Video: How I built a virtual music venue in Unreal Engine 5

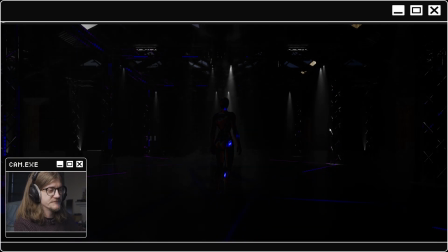And one thing that I haven't said yet, because we haven't had the opportunity to watch it yet, is you can see the projection from the video projectors interacting with that character. And this is something that modern game technology really enables,
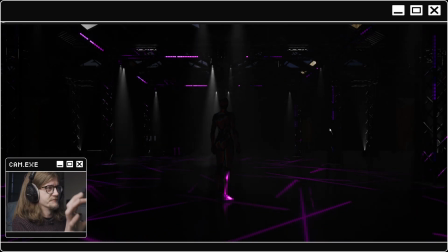with ray tracing and other stuff that people who are far cleverer than I invented.
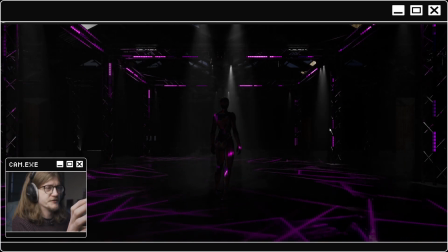You can see that the projector properly interacts with the character, whereas previously this would have been a whole process of basically turning the floor into a screen for the video,
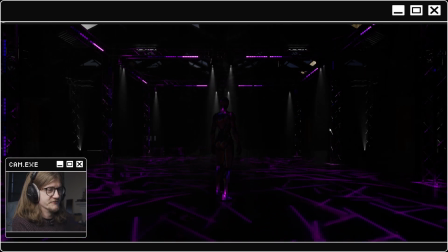and it would have been really difficult to make it react with the character. That projector is literally lights with the video file,
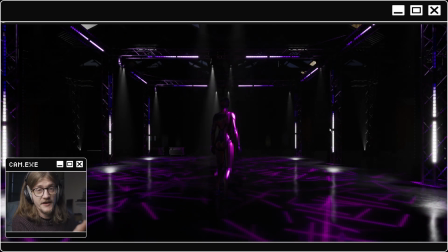and it's projecting it as a projector would project it in real life. So you get a certain amount of occlusion from the character's feet and all of that good stuff.
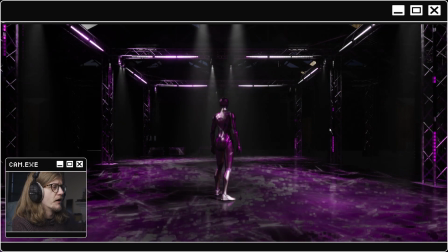It's absolutely amazing. It gets a little bit glitchy, and I think a large part of that is due to recording and doing all of this at the same time.
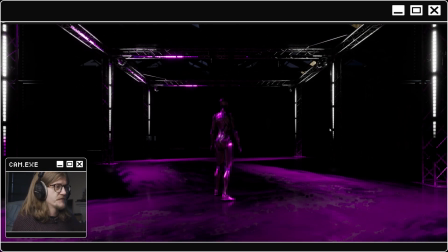So if you want the full effect, do please watch the sizzle reel. But anyway, we're here for audio, so let's just bring that back up.
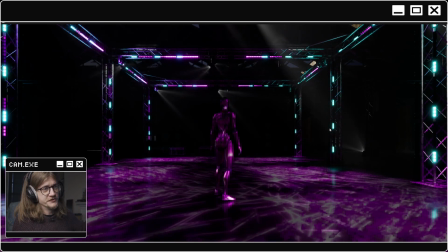So the first thing I'm going to do is show you the idea of panning.
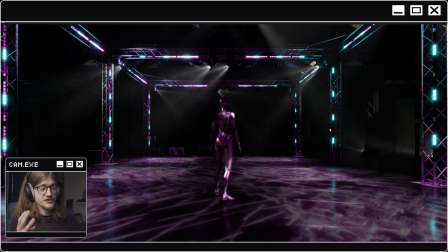So this is a first order ambisonic file, which means that it's a 4-channel ambisonic file in AmbiX channel ordering.
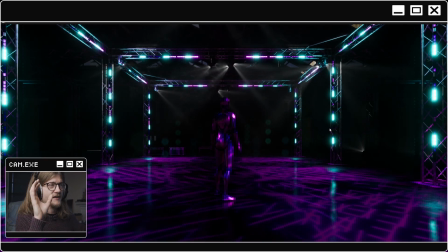And really what that means is that it's a file format that Unreal understands
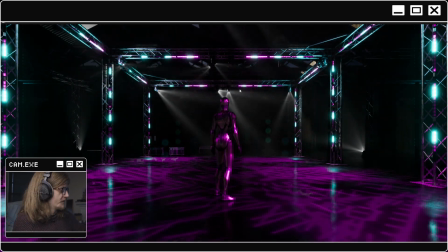and will react to and then decode into binaural. So if I pan this camera around, you should hear the sound pan around with it.
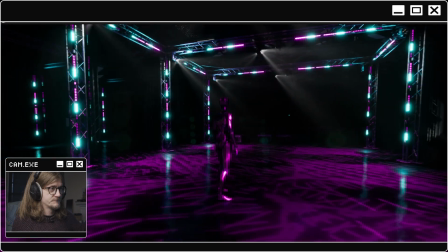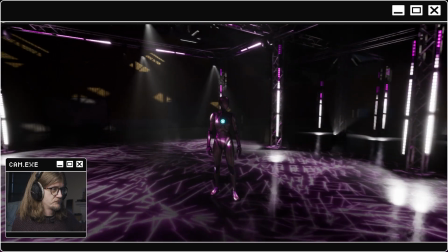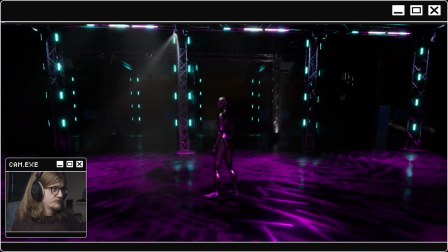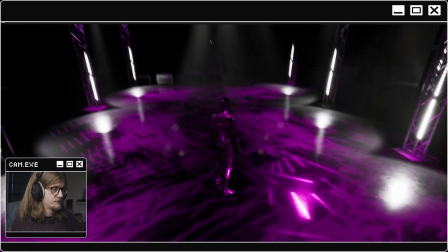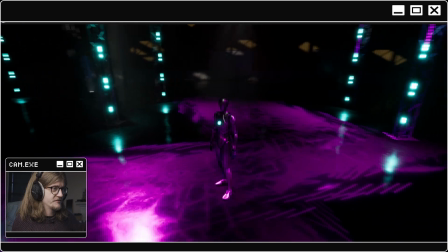Now again, this is quite subtle.
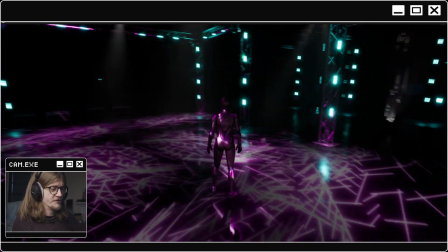The idea was not to create something that's disorientating or, again, whizzing around your head.
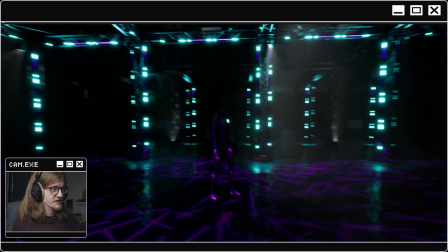It was to create naturalism and create the sound of a gig.
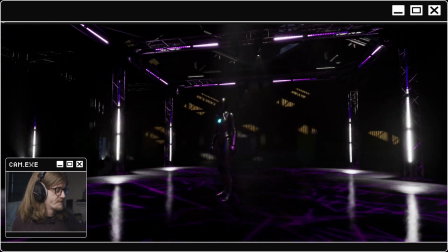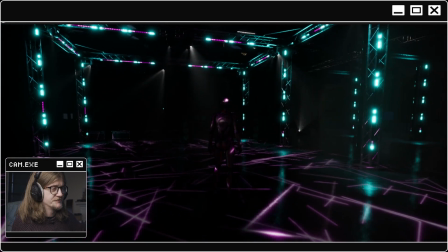So the reverb tails and all of that are based around what the sound of the space should sound like, really.
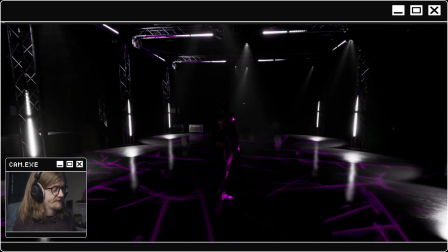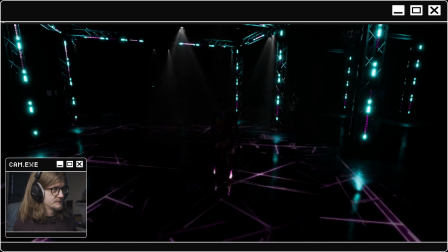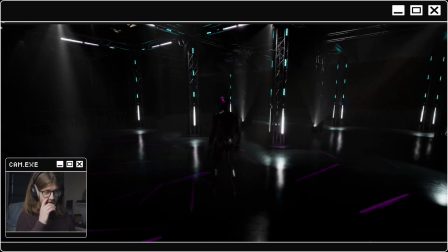So I'm just going to fade this down and restart, because I want to show you what it sounds like when you actually walk around the space as well as pan around the space.
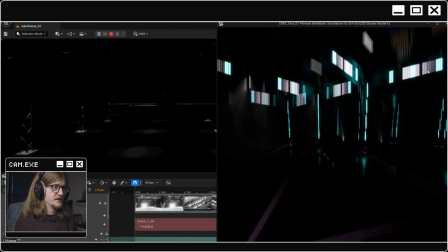So hopefully, I have had some issues with this,
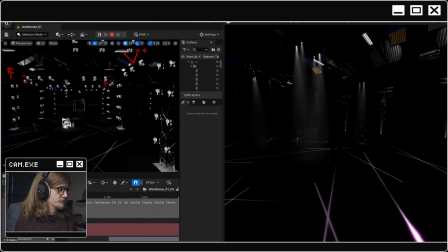but hopefully I should be able to pause this and take it back, send it an empty DMX message so that it stops the music, and then do that.
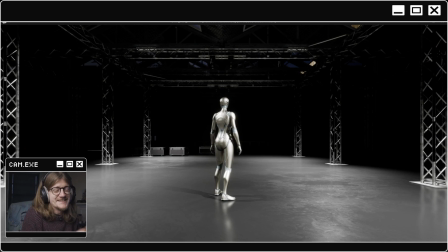So hopefully that gives you at least a sense of what it sounds like when you're in the room, and the panning and that happens as you kind of move around the space, and the shifts that happen as you get closer and further away to the sources. The idea was to mimic a gig, as I said multiple times.
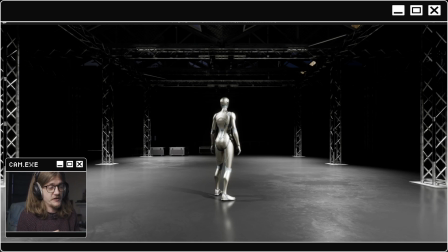So it is subtle, but we're going for naturalism here. We're not going for madness. We're not going for spectacle in the same way. We're going for naturalism and expected sound profile.
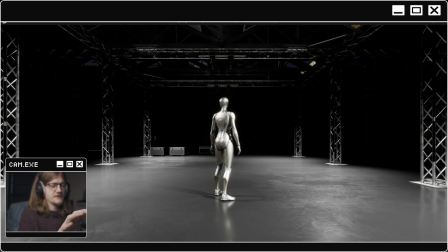So it's mimicking that front of house stack that you would get at a venue or on a festival stage, or those delay towers. And I'll show you the way I spatialized it in just a sec.